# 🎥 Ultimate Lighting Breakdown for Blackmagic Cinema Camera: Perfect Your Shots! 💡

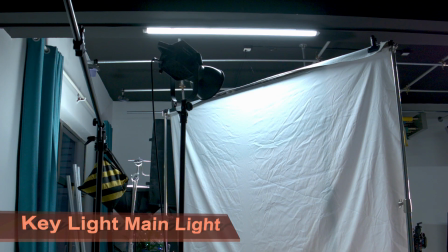246s
Here's our key light in its glorious setup, surrounded by flags, toppers, bottomers, siders,
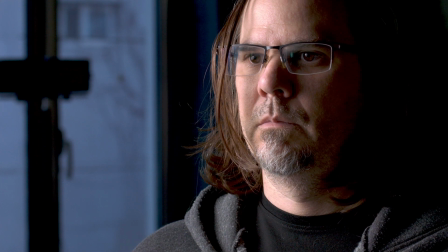254s
everything I need just to cut the light from the background and the bottom,
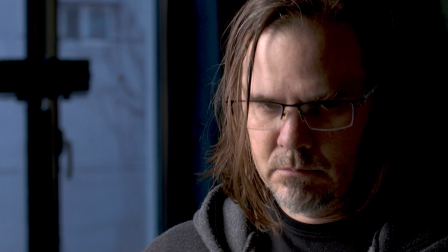260s
and from bouncing off the floor and bouncing off the walls. Anywhere I don't want any extra light, that's what all the black is doing.
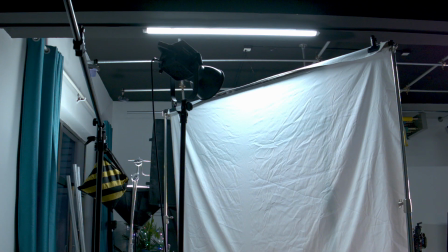268s
And then just a standard light white bed sheet. This one's kind of silky, and that's going to give us enough of a diffusion to throw our light directly through.
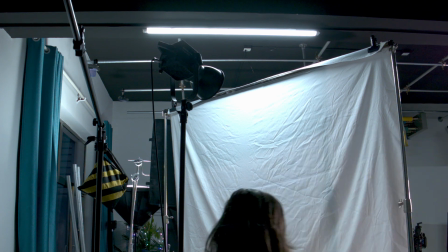281s
Since these Forze 300s are very bright, and if you even need something brighter,
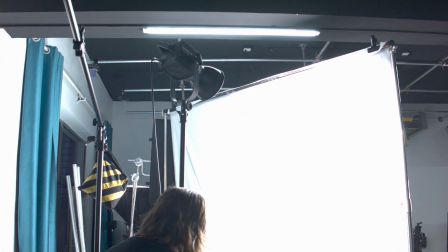288s
you can pull out a Forze 500,
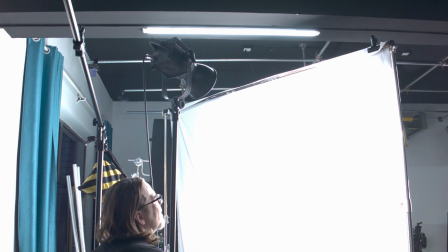291s
and I'm going to put it here and spread it out as much as I can through the whole diffusion. With this light, even the Forza 300, I am only at 50%.
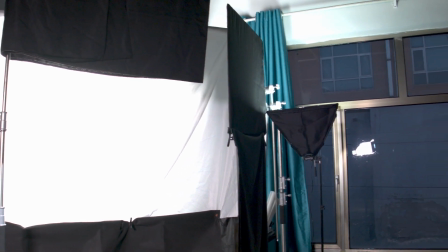306s
Now you might ask me, why are you not going through a soft box?
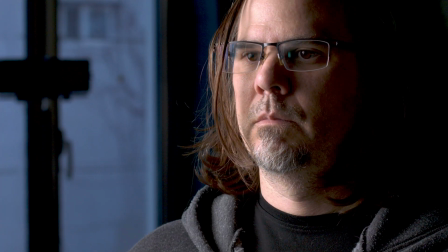313s
They have soft boxes and octagons and lanterns and all things like that.
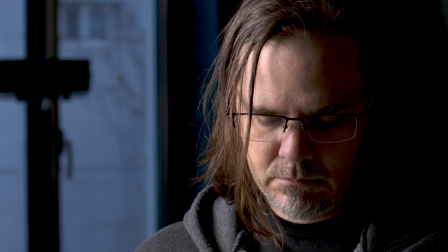320s
Why aren't you doing that? Because I want a much bigger source. I want as big as you can get.
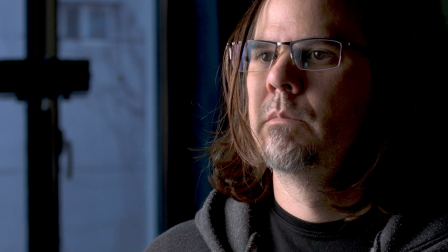326s
Now they make something fairly large, which I have is a 120 parabolic
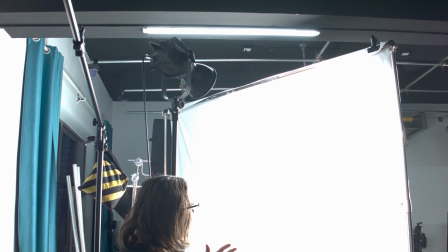332s
softbox, which is pretty large, but I tend to like larger sources, 8 by, this is roughly an 8 by, 6 by,
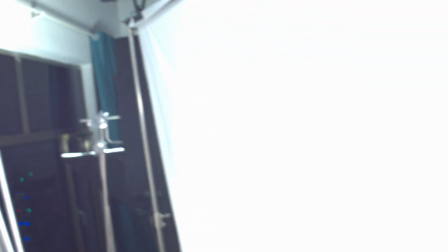342s
8 by, 12 by, that's what I like to use. That's what I've always used in the film industry, on TV series, things like that.
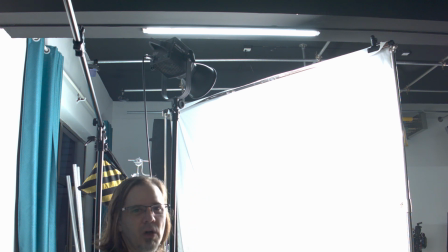349s
That's the way I tend to light, not with a bunch of soft boxes. This is our backlight.
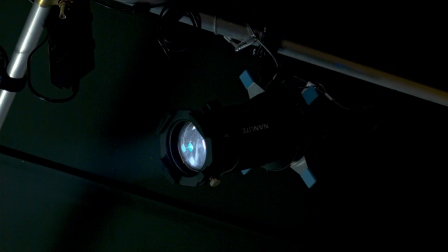356s
Now I like very hard backlights, hard edges, hard full backlights.
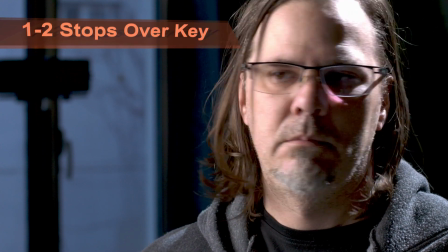362s
Something similar to what you will see at a Bob Richardson in every Quentin
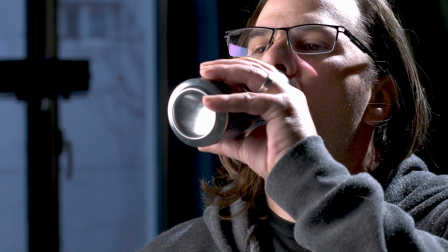368s
Tarantino movie or Scorsese film like Casino.
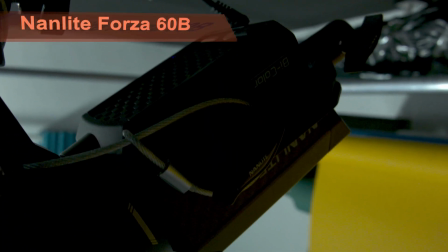372s
We will be using the Nanlite 60B with a projector beam to achieve this.
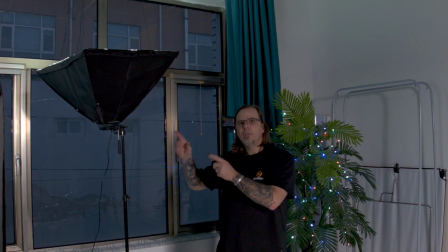380s
What is this weird thing? This weird thing is adding ambience. It's adding ambience to my background. So with a switch of a few lights off, and we're going to look over here.
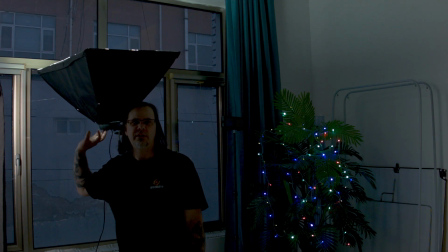397s
That's off. That's on. Double on. 2 switches. This allows me to pick how much light I really want as an ambience back there.
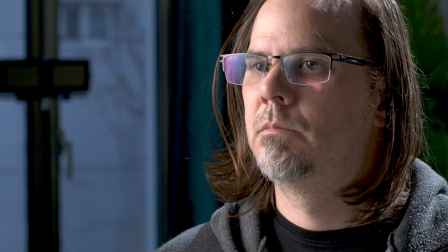413s
Ambiance. It's helping motivate the light from outside to the background.
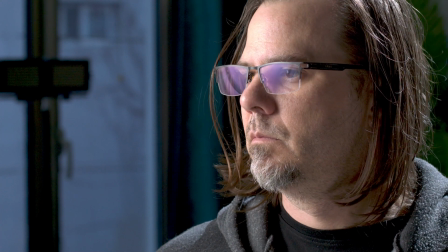419s
This is kind of a background light, but it's an ambiance light. It's just adding a little bit.
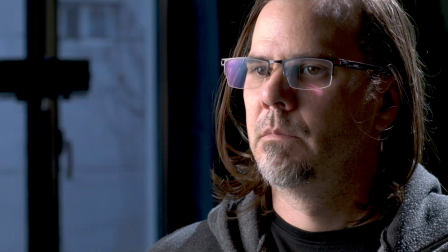423s
It's not actually lighting anything. It's just filling up extra light within the room.
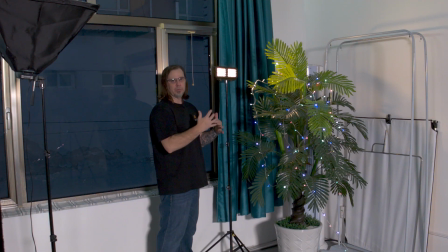429s
Ambiance. And last is our background. So we're not lighting up the background per se. The sun's going to do that, or a light from outside is actually going to do that. It's just adding a little extra feature.
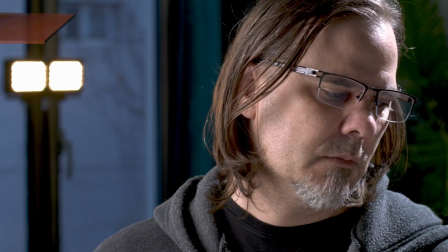443s
This could be a lamp, a practical, as we call it, practical light.
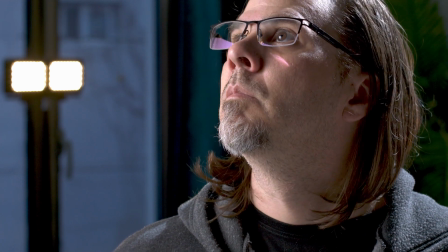449s
That could be a chandelier, lighting up a dining room table, a sconce, a light on the wall,
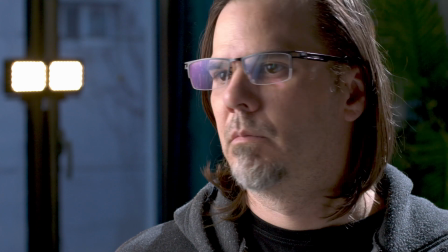457s
a lamp, a bedside lamp, any table lamp, anything like that, we're going to call practical lighting.
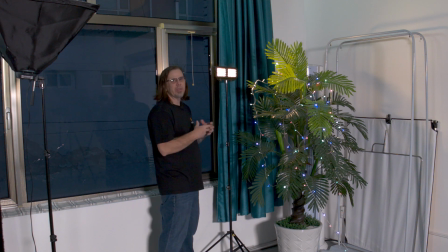465s
Now, I don't really have a great lamp here, so we're going to mimic a practical in the background, because practical lighting, you're going to see that in the shot. So we're going to use this as a practical. This is just stupid. Christmas lighting.
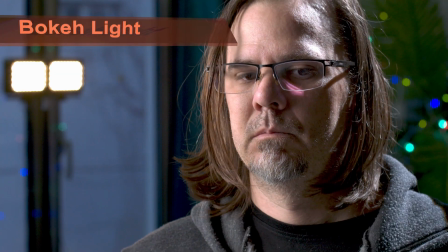483s
That's just something for bokeh. We're going to just throw that back here, make it more interesting,
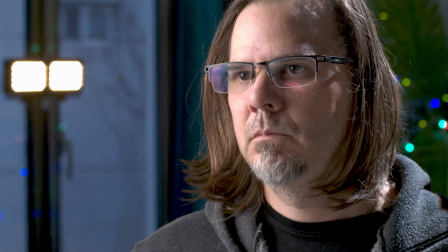489s
and then we'll see kind of the bokeh of the 50mm Canon 1.4 lens.
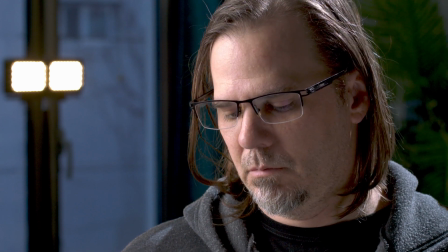495s
And then the tree is just added set decoration. So we're going to shoot this very tight.
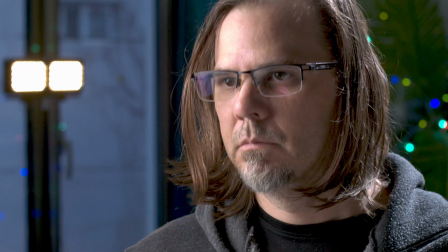501s
We're not going to shoot anything wide. We don't want to shoot wide shots, no wide strokes.
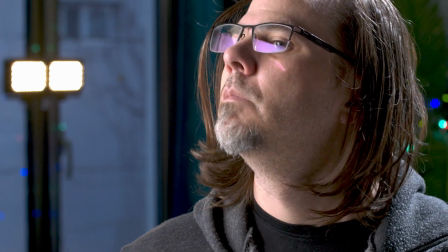507s
We want to get tight. Mids, close-ups. And the last piece of the puzzle is going to be my beat board,
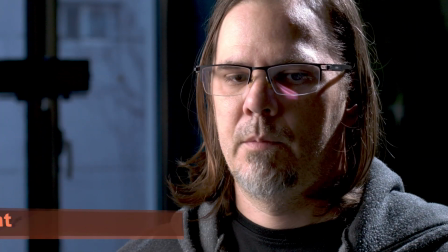516s
my 2x4 bounce board that I made myself.
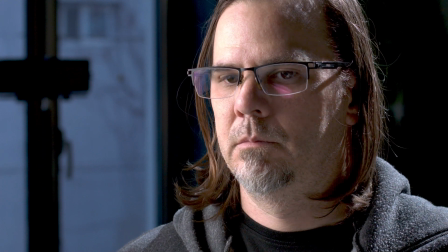521s
The great thing about a beat board is we can actually control how much light is hitting our subject.
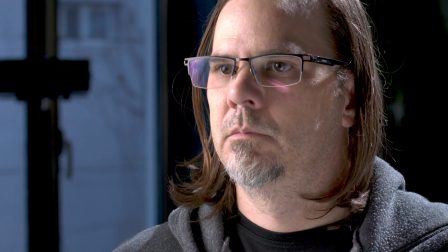528s
Is it a bright comedy look, or are we going for a much darker horror kind of look?
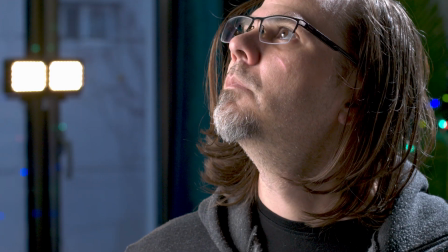537s
And for fun, we can take this image and add a LUT onto it and make it a much darker,
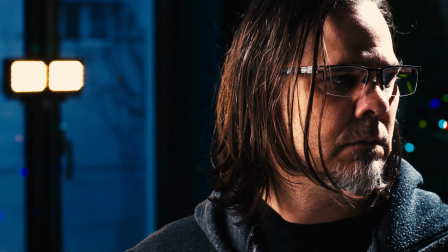545s
contrasty, kind of like a horror film look to it, without any noise or grain in the background.
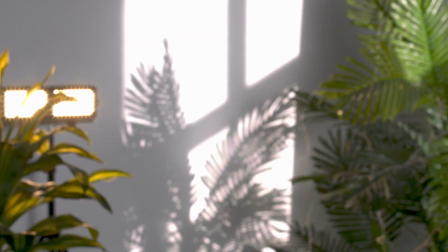552s
If you choose your location wisely, you can get great sunlight that comes through the window and makes a nice pattern.
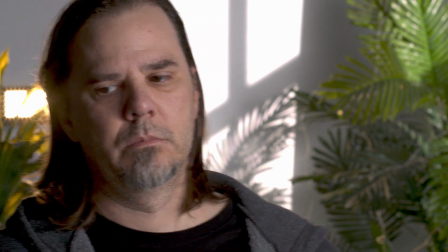562s
But remember, this is all relevant to the time of day that you have to shoot in.
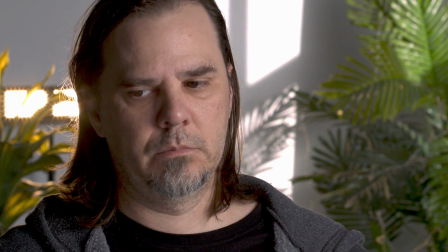569s
This is a late day shot where the sun is just going down.
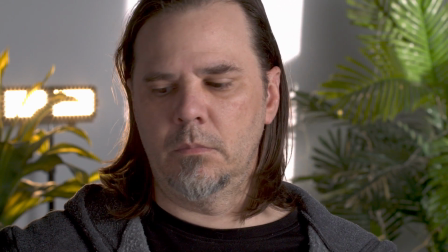574s
So we're only going to have a few hours before the light starts
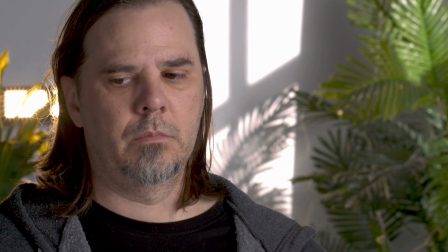580s
moving up the wall and changing the pattern.
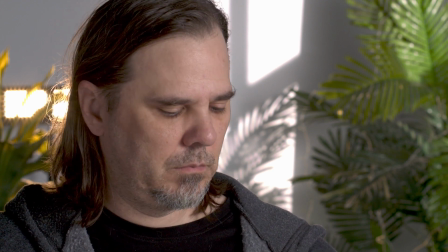584s
So we have to shoot this very quickly during the right time of day.
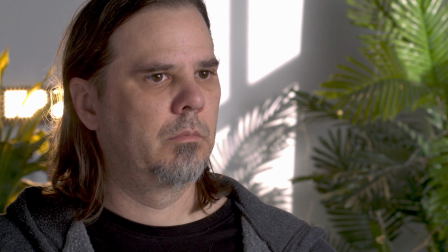589s
Or we can use artificial lighting like an Arri 4K HMI to achieve the same look.
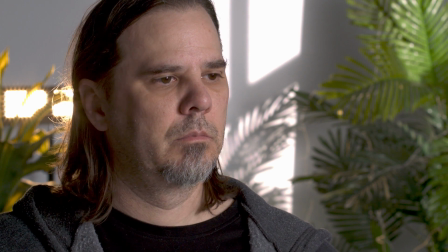599s
So I hope you liked our lighting tutorial.
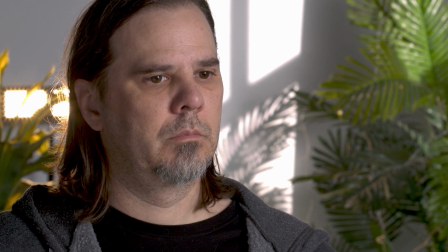603s
If you did, hit that like, subscribe, and if you didn't, hit that like and subscribe, and we'll see you in the next video.
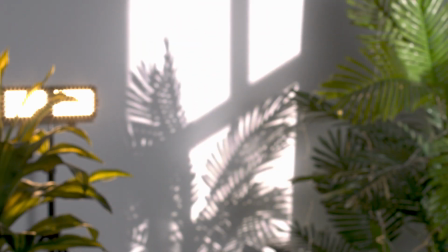610s
And always remember to keep shooting.